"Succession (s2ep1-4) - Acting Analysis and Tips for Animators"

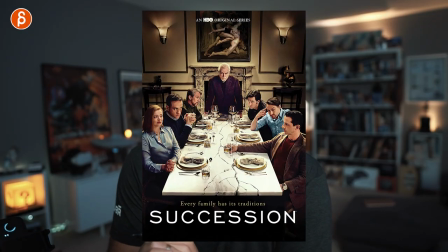[0:00]
Welcome back to another acting analysis and tips for animators, and today I'm going to take a look at season two of Succession, where we're going to cover body language,
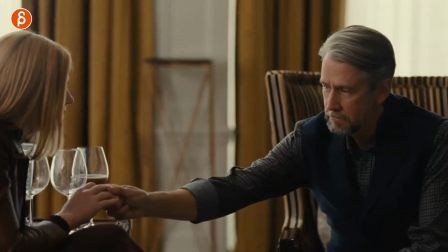[0:06]
subtext, and a bunch of really fun acting choices. So let's go. I'm going to cover episode one to four. I'm currently watching season three, which is great. But before I start, hi, my name is JD, and I do acting analysis tips like these.
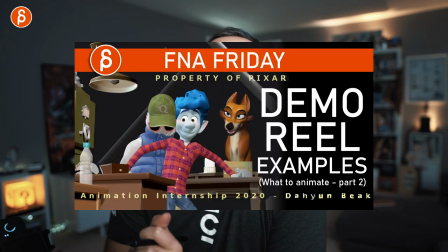[0:21]
I do animation analysis tips, I do animation lectures, I do rig reviews, product reviews. You know what this is. This is the pitch at the beginning. This is the channel. This is what I'm doing. If you like it, subscribe so you don't miss any of my uploads. And if not, Maybe you'll do it later. That's okay, too. So no more pitching. Let's get straight to the clips.
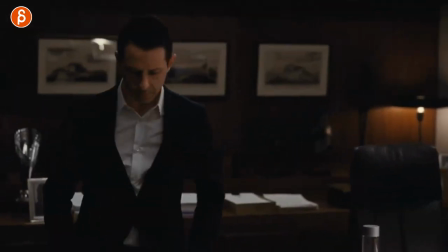[0:36]
Now, I'm actually starting with a moment from episode four and not episode one, but I wanted to talk about his body language in terms of there's something that happened.
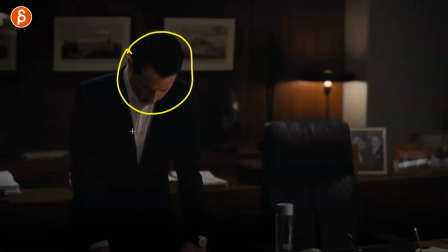[0:44]
I'm not sure, you know, whoever watching this, I don't know what you know, but something happened and he can't really do much anymore.
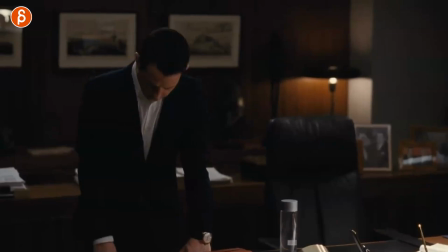[0:50]
He's a very compromised situation. And you can see this in terms of hiding behind the desk and always looking down.
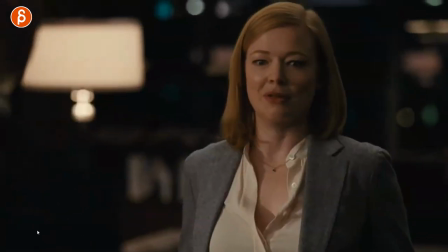[0:57]
He can't really look up and tell his sister what's going on. Now, at this point, she asks him straight up what's going on.
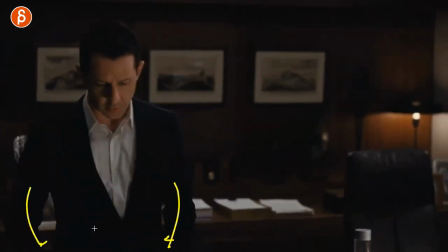[1:05]
And he kind of puts his hand in the pockets. Again, he doesn't want to be exposed. He kind of hides always something, right?
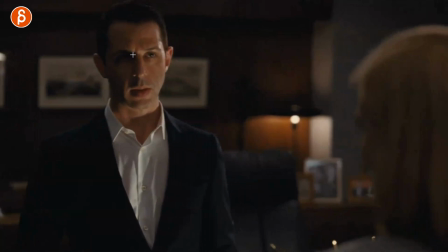[1:11]
And he has a moment of actually looking. And then that's it. He tries to be straight, like this is what's going on.
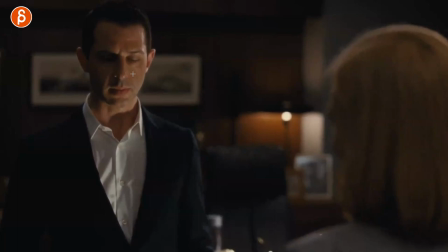[1:18]
And he tries to convince it with nodding. So yeah, a little bit of a moment of not being able to look at her, but goes back.
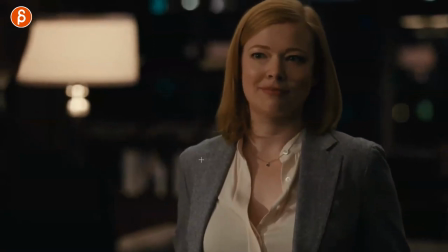[1:24]
But she doesn't buy it. and she has that great moment of really I don't I don't buy this and as she's confronting him
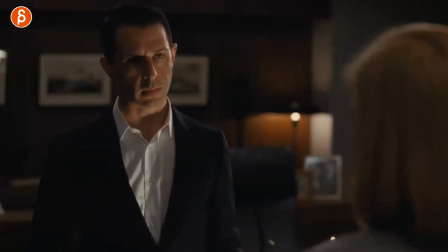[1:31]
you can see that oh okay she's not really buying this and you can see that moment of curious and you get that puppy tilt of oh I wonder what's going
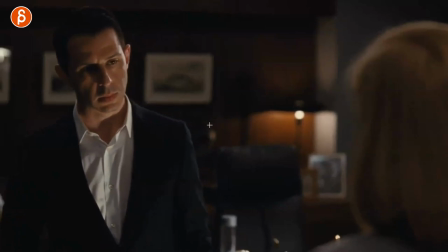[1:38]
on but it takes that little step backwards away from her so as always if you have multiple characters this is these are my characters think about how close they are and if you watch my channel you know I'm always harping about this but if you have multiple characters what is their distance and
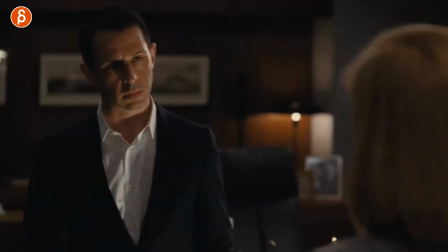[1:53]
is is there a significance of them getting closer or potentially stepping away now as this continues you can see that he just really
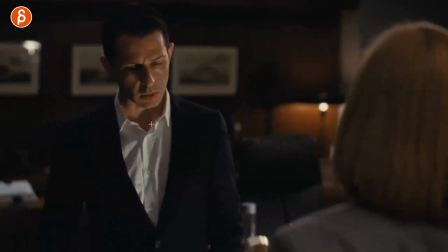[2:01]
can't look at her for too long there's always a bit of a problem in terms of eye contact he's very embarrassed he's in a very tricky situation and again she
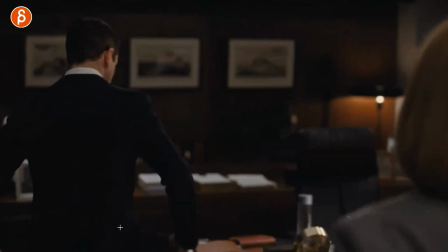[2:09]
doesn't buy it and she pushes him so what does he do he goes back and starts to hide again behind the desk and not only
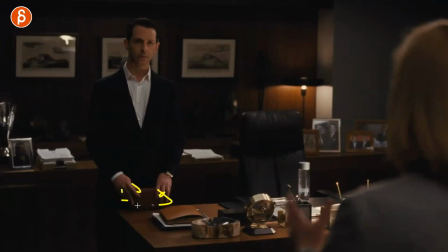[2:17]
that he starts to grab even this it's almost like he needs something to occupy himself like a fidget spinner type of thing or just hiding behind whatever he
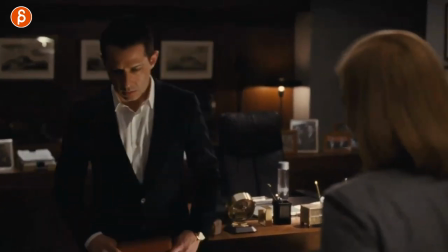[2:25]
can hide as he continues though he realizes well i gotta say something and again this whole walk looking down so always consider
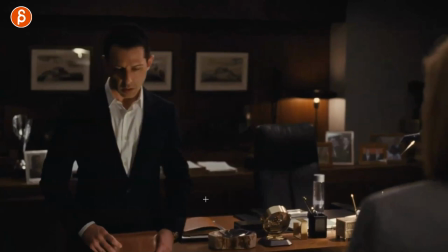[2:33]
the eyeline is the character looking down yes or no and why and how is this going to affect the other character and how is this going to affect us watching those
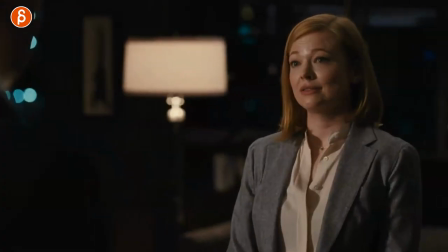[2:41]
you know one or two or three characters and this continues with him not being able to look at her her pushing him and confronting him
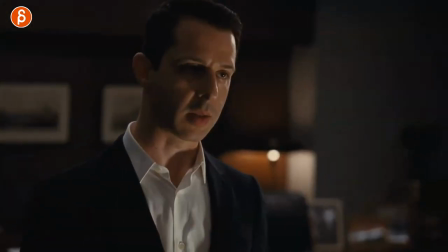[2:47]
and it's just there's a moment of a breakdown where he just he just can't tell her what's going on and he just asks for a hug this moment is great too where he just it's about again successions in the title like he won't be the next ceo and she has that moment of oh interesting and just that
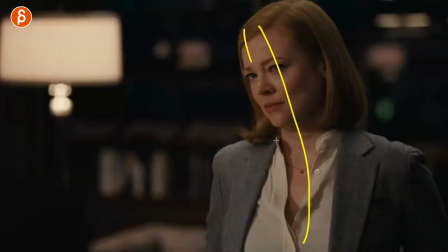[3:01]
readjustment as well she's kind of leaning against it's that puppy tilt that lean of interest and now she heard something goes oh hmm
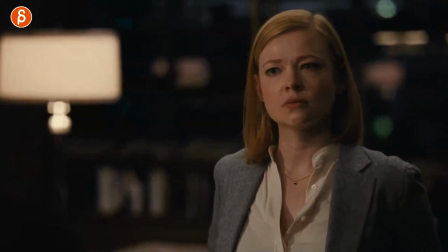[3:09]
interesting she got a bit of a change like okay okay what's going on and then it's this absolutely great moment of him asking her give me a hug
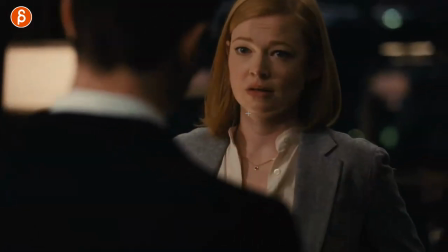[3:17]
and you know the siblings in the show they're not exactly warm and you can see that in this reaction of really really and he gets
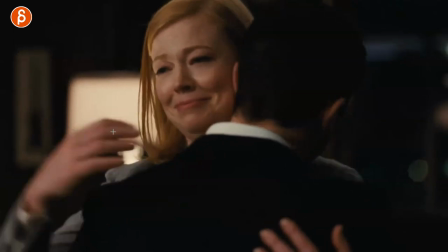[3:25]
really close like what's going on and she's not you know it's not a warm embrace it's kind of like what's going on with expression it's a tap on the back
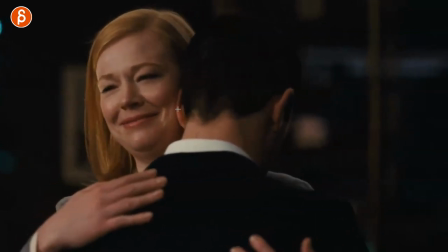[3:33]
and then she realizes that he's kind of nestling in here you can see this he's rubbing his face he really needs a hug
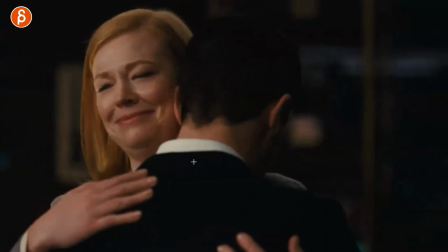[3:40]
he's really broken down at this point and it's this great moment if you just watch her how she doesn't tap again you got that change in
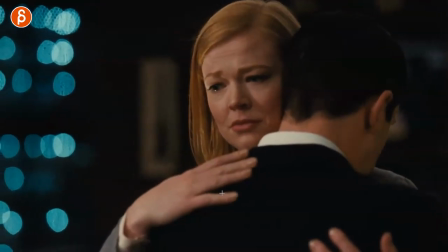[3:48]
her face i love how just everything calms down this you'll watch the hand here when she realizes oh something is really not good and now starts the